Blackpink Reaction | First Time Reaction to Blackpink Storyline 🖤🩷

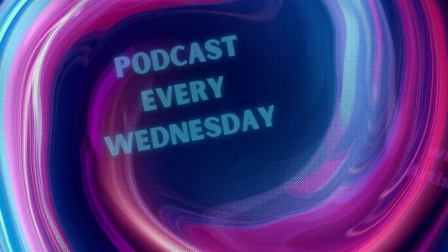4s
hi
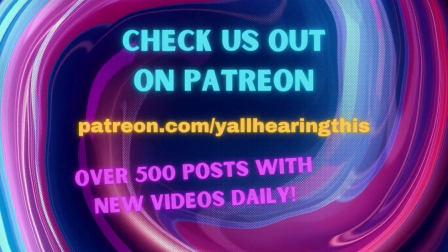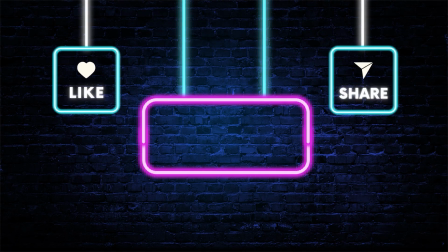guys welcome back to y'all hearing this my name is Kay thank you so so much for coming and joining us over here on patreon i am excited to get into this one so i've been doing these lore videos uh where i jump in and yeah do a little bit more of a deeper dive into maybe meanings behind either if they have a storyline or just mvs themselves so uh we're this week We're doing Blackpink, so yay. And, you know, as far as I know, they don't have an overarching storyline. So we're going to be doing kind of, we're going to do some bookish theories because I love her. And so we're going to do How You Like That, Loves It Girls, Rose's On The Ground, Quick Short on Pink Venom, and then Shut Down. So, yeah, I am excited to get into this more and just, I love these breakdowns.
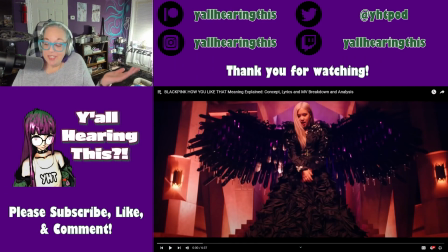67s
It's just so cool because you just miss things, you know? So anyway, let's go.
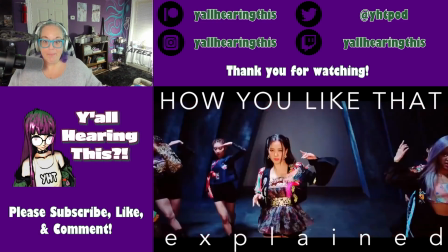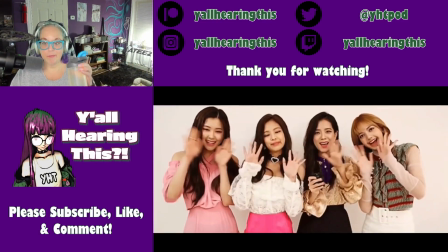77s
And I love their MVs. Hello and welcome back to Bookish Theories.
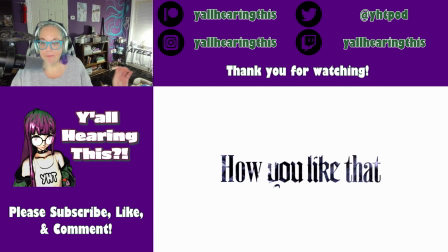82s
In today's video, I would like to talk about Blackpink's How You Like That, focusing on a little breakdown and analysis of the concept,
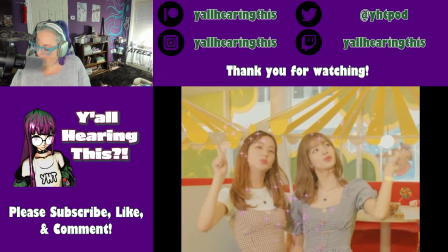89s
the lyrics and the music video to celebrate the girl's escape from YG's dungeon.
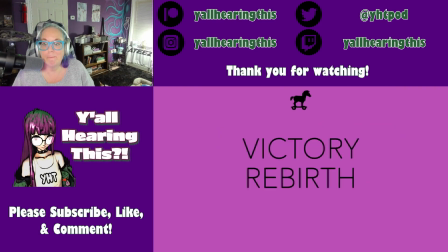94s
How You Like That is a song that explores the themes of victory and rebirth in a situation that is initially not in your favour.
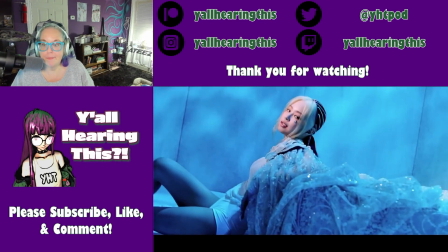101s
Now, even if the lyrics can be interpreted in different ways, the general concept of this comeback seems to be a message for those who hate on BLACKPINK.
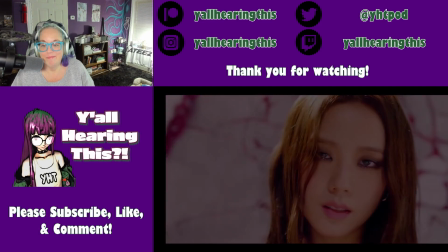110s
For those people, that is, whose words are initially able to take a tool on the girls, but they don't stand a chance once they decide to rise and fight back.
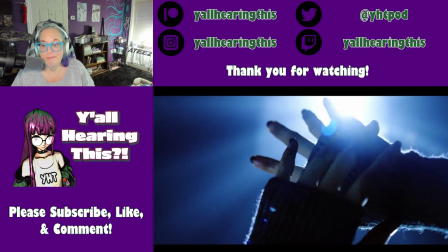118s
As we see in a second, this idea is especially evident in the lyrics,
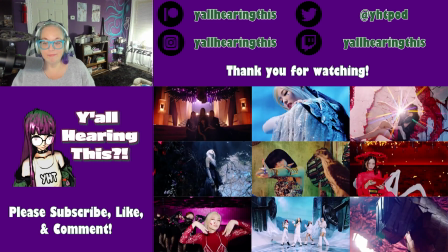123s
but the variety of the settings and the aesthetics that they used in the video is actually closely connected to the themes of the song.
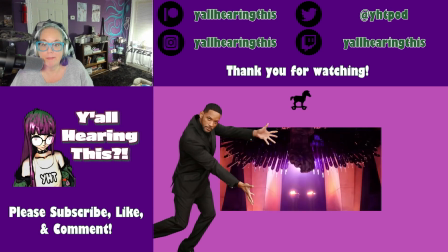130s
So let's dive right in and see what's going on. At the beginning the video opens with Lisa telling us that Blackpink is finally back in our area.
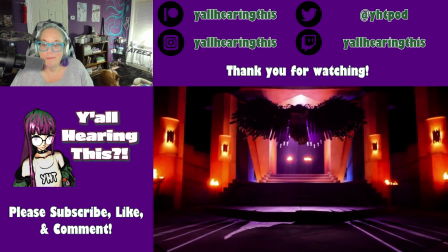138s
Now the setting of the opening here is immediately very telling because the installation that we see in the room is actually a reference to the Nike of Samothrace,
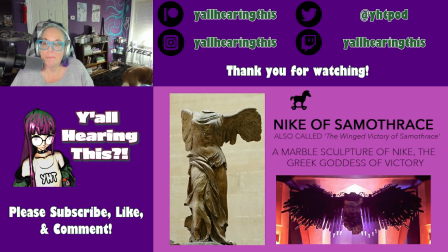147s
which is a very famous sculpture of the Greek goddess of victory that in this context is used as foreshadowing for the girls' eventual triumph over their haters. The reference to Nike here implies the victory is the main theme of the song, right?
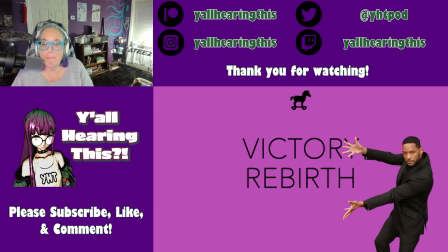161s
But in order to achieve this victory, the girls have to rise to the occasion and actually reclaim what's rightfully theirs. So the video shows us this process by portraying the girls gradually arising from their pain.
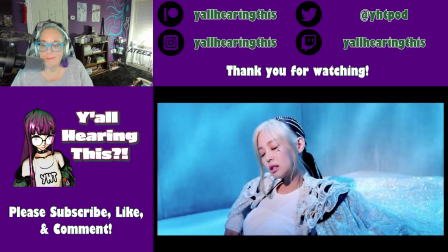173s
This idea is evident since the very beginning, where we see Jenny with a tear on her cheek in a setting that recalls the bottom of a body of water.
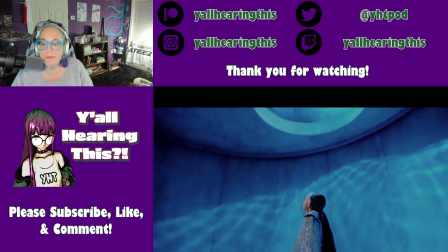182s
Now, these visuals here are a direct reference to the opening lyrics of the song,
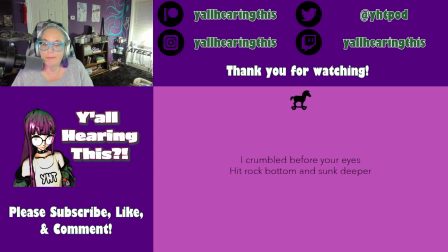187s
where Jennie tells us that she crumbled before her eyes, hit rock bottom and sunk deeper.
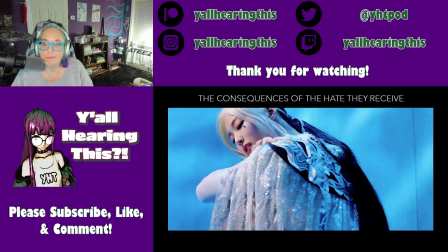192s
So this scene is meant to show us the consequences of all the hate that the girls receive on a daily basis.
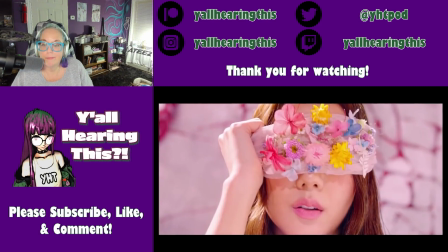198s
Much like what we see in Jisoo's scene, even if at first glance the girls live a life full of beauty and comfort,
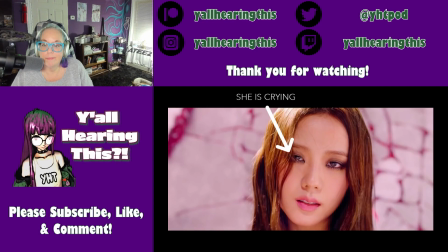205s
once you remove this blindfold, the truth is far from pretty. And even if the girls are ready to fight for themselves by grasping the last bit of hope that they have,
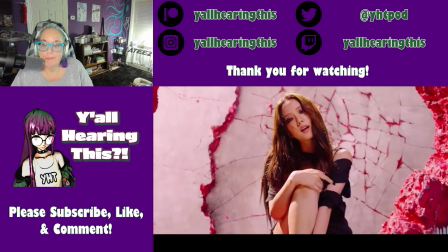214s
the video shows us that hate has a destructive effect on both the world that surrounds them and the girls themselves.
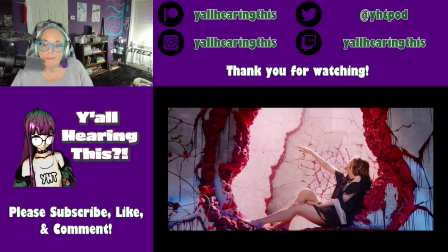221s
If you look closely, Jisoo here is dressed in rags and has words written all over her body. And even if it's kinda difficult to make out what these words actually are, you can see the word slut over here and the word envy right here.
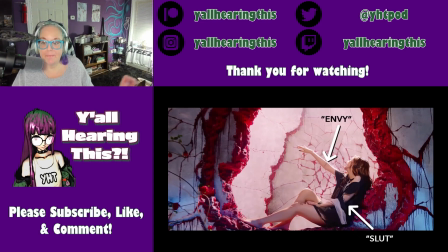235s
This means that the hateful comments that the girls receive literally leave a mark on them that puts them in a very dark place.
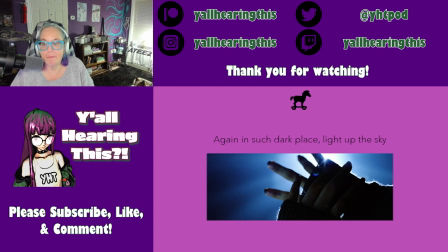243s
And Rosé's scene actually shows us this by portraying her in a hole underground.